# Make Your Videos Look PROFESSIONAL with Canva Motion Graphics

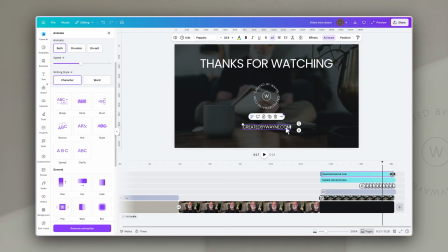And then I'm just going to tweak the timing so that everything lines up at the end and that it's neat and tidy. And again, of course, when I'm finished with that, I can just click on all of those elements and I can group them.
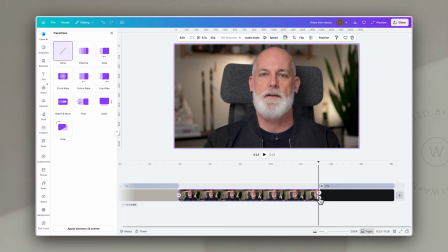And then the last thing is to put the transition between your video and your out card or your outro. Again, I'm just going to use a little dissolve, and that way, once your video is finished,
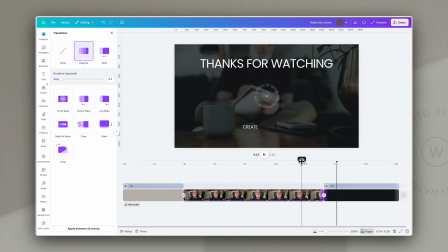you go from your video gently into your outro, neat and tidy, and you have some branding there. Plus, it prompts people to take action. And really, that's it. A polished branded opening and a closing that you can slot in front of and behind of every video that you make going forward. You know I love a good carousel, and with good reason. It's genuinely one of the highest leverage things you can do for your video presence because it creates consistency and it means that you can do it quickly and easily for every video. Okay, so now we move on to lower thirds. So if you've ever watched a YouTube tutorial or a documentary or a news program and you see someone's name and title appear at the bottom corner, usually the bottom left of the screen for a few seconds, that's what's called a lower third because it appears in the lower third of the screen. And it's one of the most effective motion graphic elements that you can add to things like talking head videos.
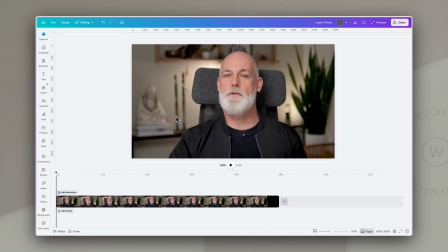So here I have my existing video and I want to add a lower thirds. So the first thing I'm going to do is to just add a round frame.
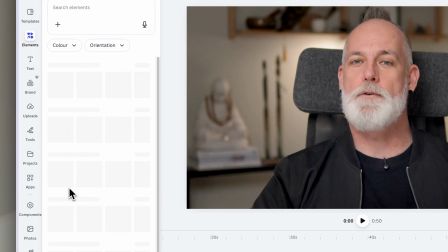So I'm going to go to Elements, I'm going to go to Frames, and then add in a circular frame.
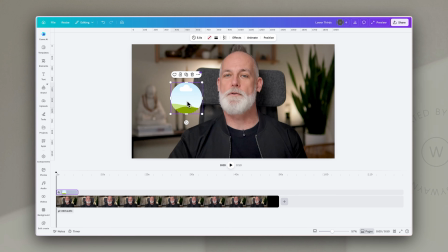Resize it a little and just move it over a bit to the left. And then I'm going to drop in my headshot.
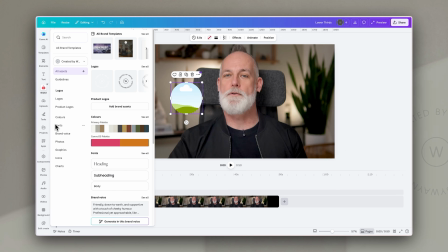Now you can of course drop in your logo if you wanted to, but I've decided I want to use a photo for this.
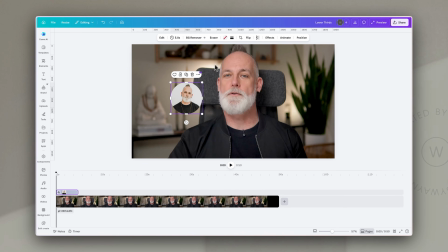So we will just click and drag that in. Next thing I'm going to do is to add a line around it,
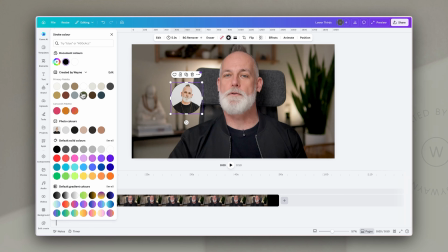just a very thin white line, just to give it a bit of a definition because the background is a bit darker.
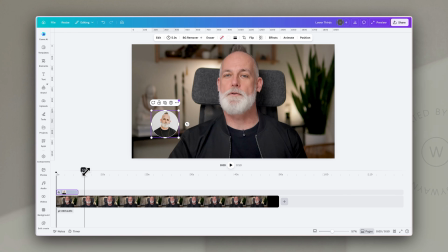Now ideally we want a lower thirds to start about 5 seconds into a video.
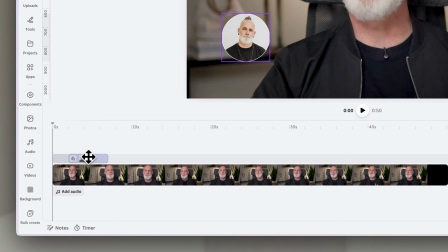So the first thing I'm going to do is on my timeline just drag this to about 5 seconds in
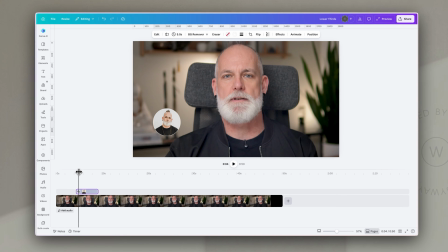and put my playhead there so that other elements that I put on the timeline will appear there.
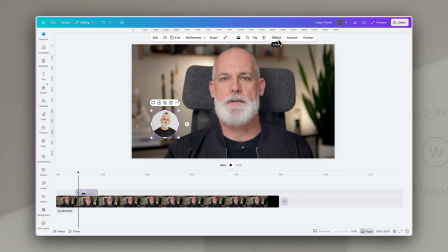For the animation for this circle, I'm going to choose that succession animation again,
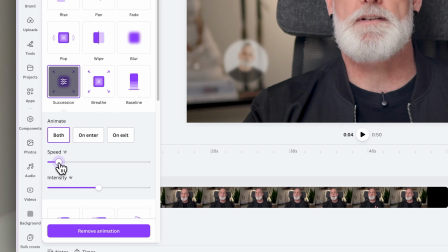which gives it that soft blur and zoom so that it just comes in nice and gently.
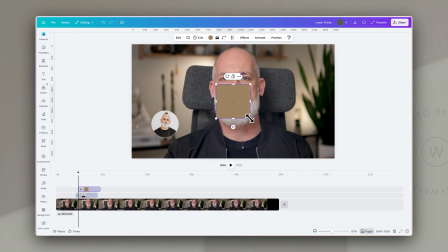Now I'm going to add a rectangle, and I'm going to resize it so it's long and thin,
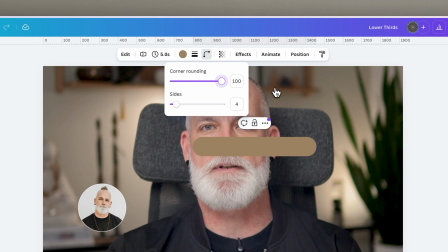and I'm also going to round the corners to give it this kind of pill shape.
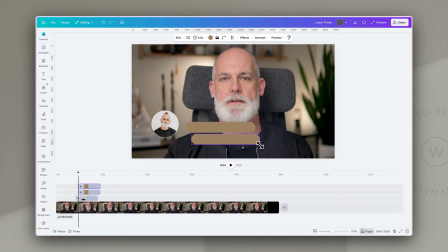And then I am going to duplicate that and make the second one smaller and at the bottom.
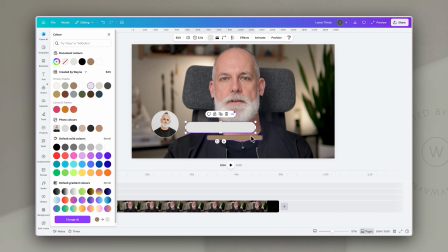Now for the big one I'm going to make that a bit lighter because I want it to stand out even more, and this one I'm going to leave in this gold color. I'm going to make sure that the gold one, the little one, is slightly overlapping the other one, just so that we have this nice kind of effect of depth.
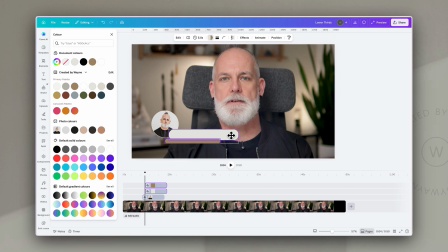And then what I'm going to do is just move them over so that they also overlap the circle. And this is essentially the basic building blocks of our lower third.
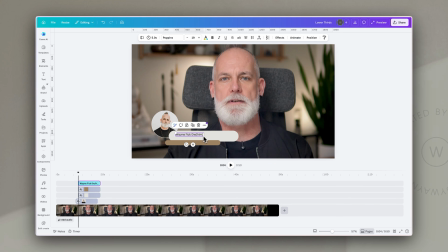Now I'm going to add a text box and put in my name, and I'm going to place it over the larger box and resize it to fit. And then just duplicate that, and I'm going to put in my title.
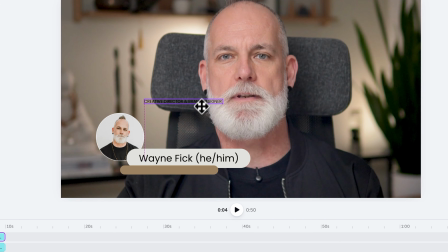I'm going to resize that text box to fit into that lower placeholder that we've got,
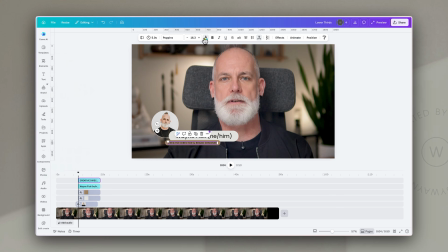and I'm going to adjust the letter spacing on that and change the color to white because the background is a little darker in that particular box. Now for the rectangles, I'm going to click on those and I'm going to go to animate, and I'm just going to choose a pan animation.
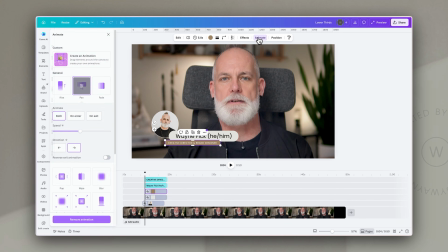But the second rectangle, the one at the bottom, I'm actually going to change the direction of the pan so that it goes in the opposite direction to the big one. For the main text with my name and my pronouns, I'm also going to use pan on that one so that it comes in with the background shape behind it.
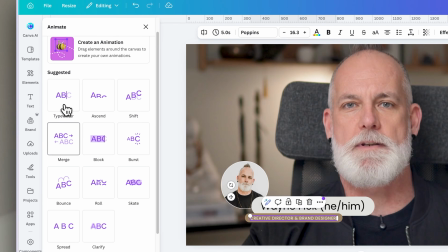And for the text in the lower shape, I'm actually going to use a different animation, and I'm going to just use typewriter just to bring a little bit of interest into that.
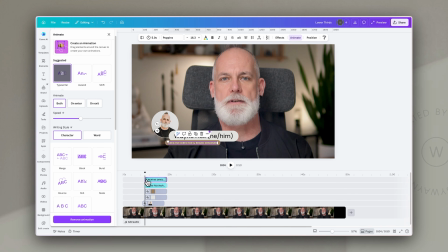Now I just want to adjust the timings by click and dragging the handles on the left and right of these. So first of all, I want the circle to appear, and just as it's appearing fully, the first rectangle comes into play.
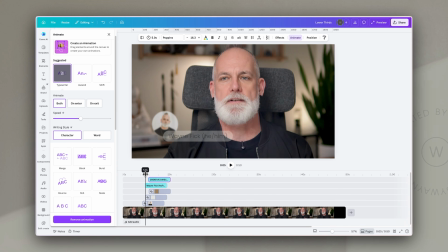The other rectangle with the title is going to come a little later, so I'll move those for now. And then I want the name to pan just after that shape comes in, just so that we've got a slightly staggered animation which will add a little bit of interest to it.
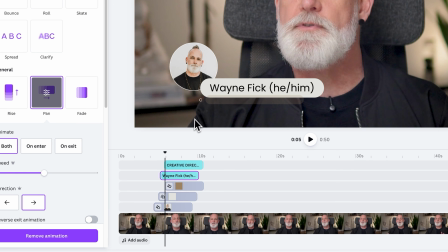And there you can see the text coming in before the shape now.
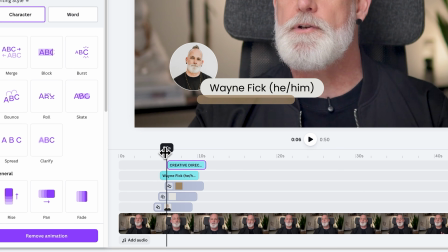So we're just going to move the text down a little later in the timeline so that as the shape becomes fully visible, the text starts to animate.
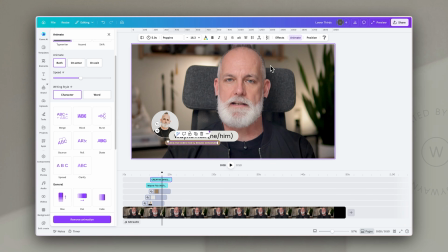If you wanted to, you could add some kind of animated element as well to draw attention to this.
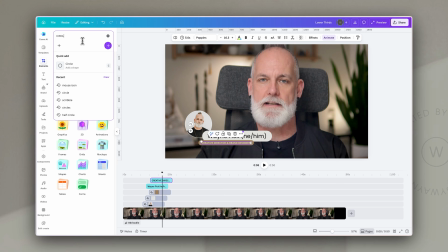So for example, if I go back and I just, for example, search for circle, go to graphics, and then I filter by those that are animated, I may find something that I think works really well just to go around that circle.
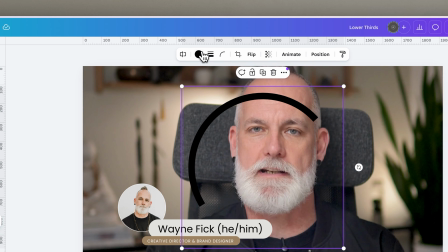So if I use this first one, I can actually recolor it, which is great.
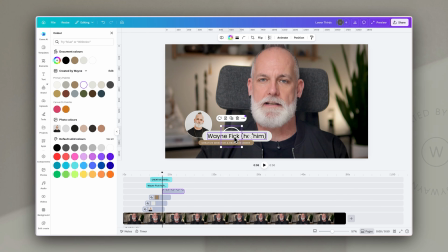And then I can resize it to sit just below or just within that circle image that we put there. And then I want to make sure that in terms of position, it goes behind the naming. So there you go. Again, it just gives a little bit of depth.
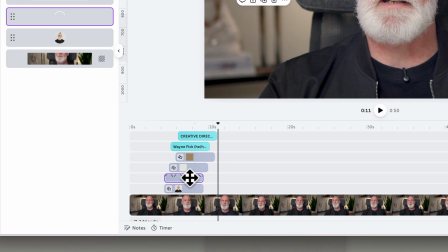So now in the timeline, I'm just going to drag that along to make sure that it also appears just when that circle does.
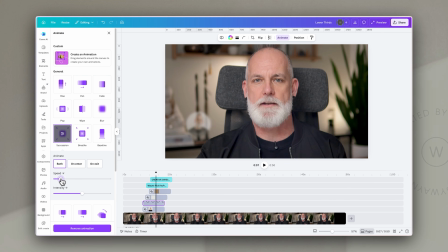And I will also use succession and slow so that they come in almost together. Now the last thing that we need to do really is to just make sure that they all exit at the same time.
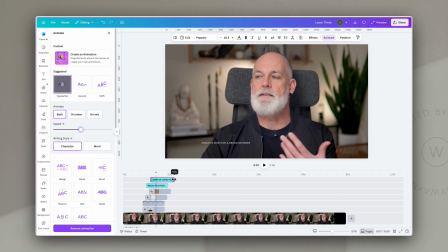So I'm going to drag them along, leave them on for a few seconds,
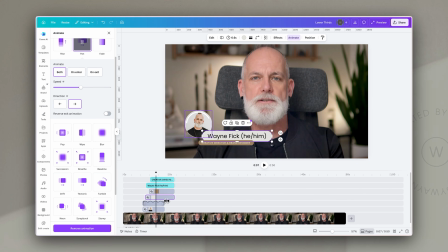and then just click and drag the right handles so that they all connect at around the same time. One thing I do like to do is on animations that allow me to reverse the exit animation, I choose to do that.
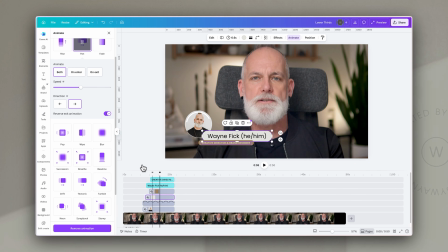And basically it just adds a nice little bit of polish because they come in one direction and they exit in the other, which I think gives it a really nice feel.
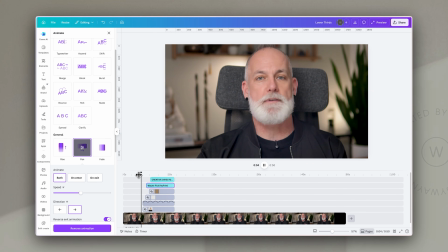So now let's play back and we can just check if we're happy with those timings. Now, as before, I'm going to select all of these layers and I am then going to group them.
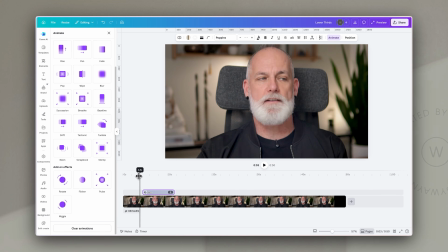So it's just nice and neat in the timeline, and we can see as it comes in, the animations are still there and it looks really good. Then I'm going to resize it because we tend to want to have these quite subtle in the bottom left corner.
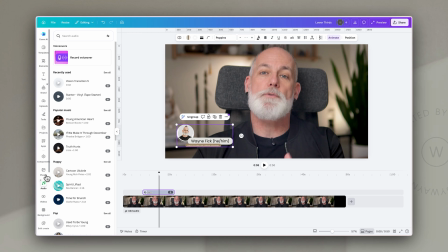And then the last thing I'm going to do is I'm going to go to audio and I'm going to search for transition. And then I'm going to listen through to find a really subtle transition sound, like a whoosh sound,
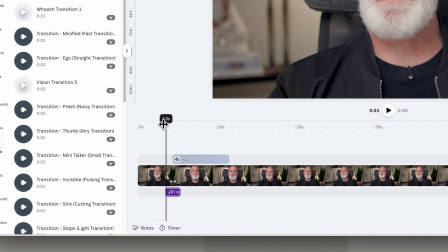and I'm going to drag that in so that it makes that sound just as the circle starts appearing.
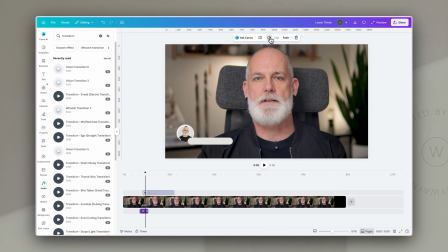And I'm going to take down the volume so that it's only just audible, and then we have a really nice effect for our lower thirds. As it comes on, it makes a noise, and then you can see the name and title with an image or logo in there.
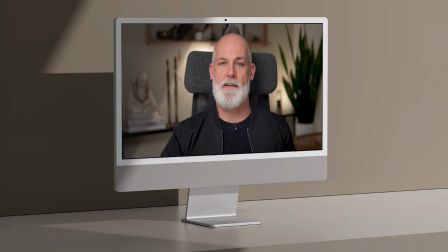No, I love a good carousel, and with good reason.
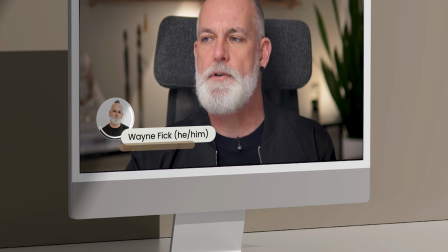They still get extremely good engagement, and they're also good for teaching and also storytelling.
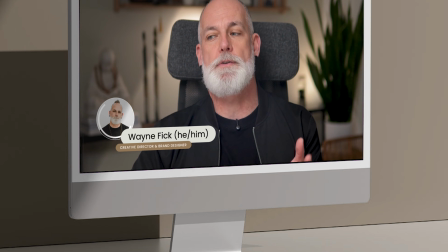Plus, they give you multiple chances to show up in someone's feed.
If you are finding this useful and you want to go deeper on using Canva like a pro for your videos, your content, your whole creative workflow, I have got something launching in April that I think you will love. My Canva course called Canva OS has been completely revamped. It's the most comprehensive version of this for learning how to use Canva professionally, and the waitlist for that is open right now. If you head to the link that's in the description below the video or on the screen right now, you can then put your name on a waiting list to be the first to know when the early bird pricing goes live in April. I am so excited for you to see what's in this revamped course, so if you're not already a member of Canva OS, this is a good time to join. Okay, so back to our motion graphics. These graphics are actually my favorites, and it's a technique that I see pretty much on every high-performing video in 2026. And they're kind of kinetic text callouts or overlays. And here's what I mean. While you are talking, at key moments in your video, a short punchy text element animates onto the screen to reinforce what you're saying.
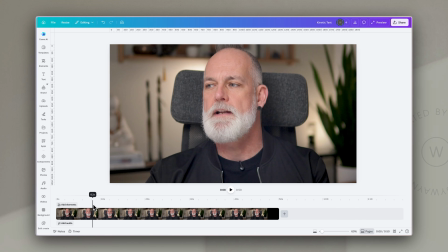So here I have a video also from my Canva OS course, and along this video in certain places I want to use this kinetic text to draw attention to certain ideas or concepts. All we're going to do really is to add in a few text boxes.